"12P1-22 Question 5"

After watching several thrillers with shots from the antagonist's point of view,
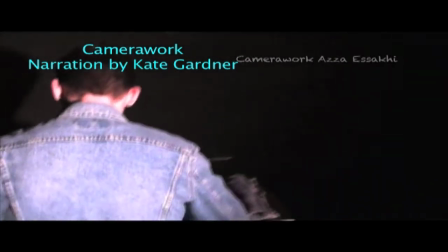[0:11]
we decided that using handheld camera work would give the sinister impression that we wanted.
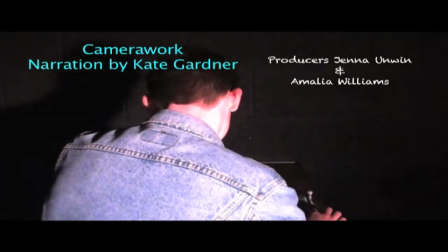[0:16]
By panning over the collage, we would give the viewer a sense of obsessive nature of the antagonist.
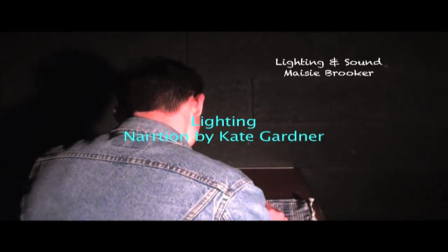[0:23]
We kept lighting to basics, using one light source throughout to illuminate specific props and characters.
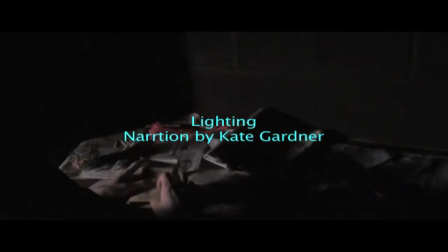[0:29]
Our prominent use of shadow, which is typical of film noir, allowed us to experiment more with character movement and interaction with props.
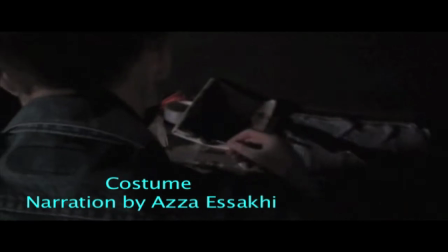[0:37]
The costumes worn by the characters simply reflect stereotypical images and ideas we had of young serial killers.
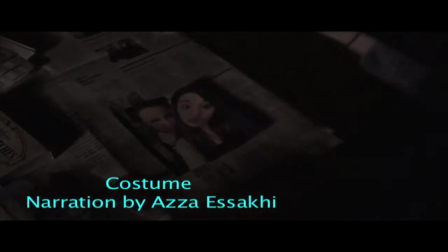[0:44]
The male's costume consisted of bland colours, such as black, showing that on the outside, he is just a normal-looking man.
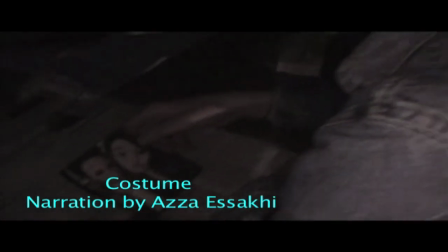[0:50]
The female's costume, in terms of colour, was outgoing and vibrant, reflecting youth and her childish nature.
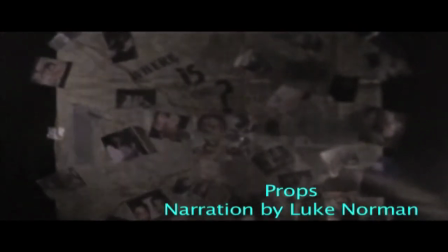[0:56]
We kept prop use to a minimum to ensure that the props we did use had a certain poignancy. For example, the knife is emphasised due to the fact that there are no other props on the screen.
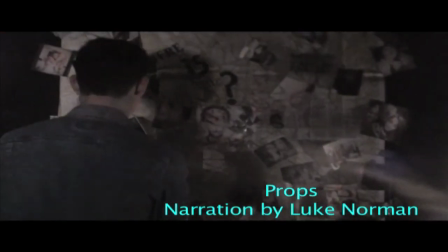[1:04]
The collage on the wall reflects the obsessive nature of the male character.
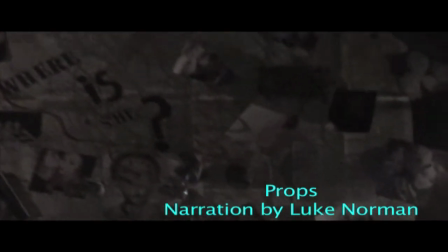[1:08]
Character-specific photos of the female character were used to show the planning and the intricacy of the male character has done.
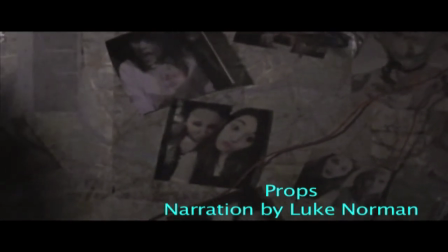[1:13]
The flashes of blood on the screen add to the anomalous nature of the thriller genre. We used the grainy filters over the footage in order to suggest that this is a film within itself, as though the antagonist is watching himself, replaying what he was doing.
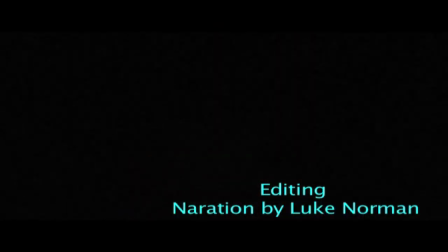[1:27]
In order to keep the viewer on edge, we included short clips of the footage of the word obsession being slowly written in blood at random intervals throughout the opening.
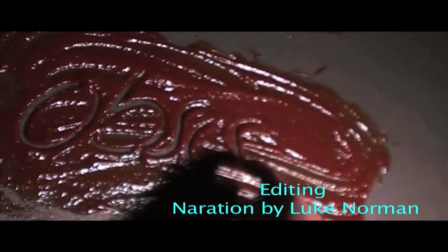[1:34]
We used a black and white effect over the footage of the female tied to the chair, suggesting that the event is not happening in real time.
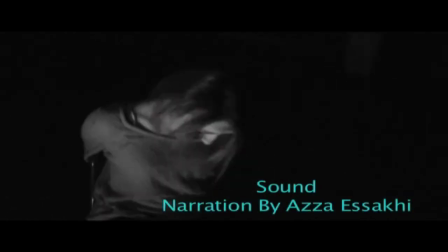[1:41]
The repetitive nature of the sound used builds tension and creates an eerie atmosphere.
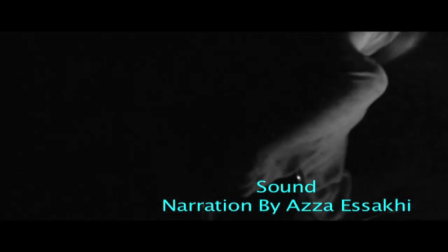[1:46]
It also makes the viewer uncomfortable. We amplified the Foley sound effects, which were recorded with the footage we had.
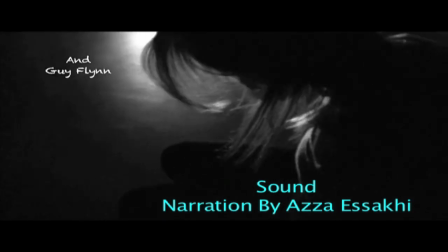[1:52]
The steady drum beat throughout the piece suggests a heartbeat, reflecting the fragility and the vulnerability of her life.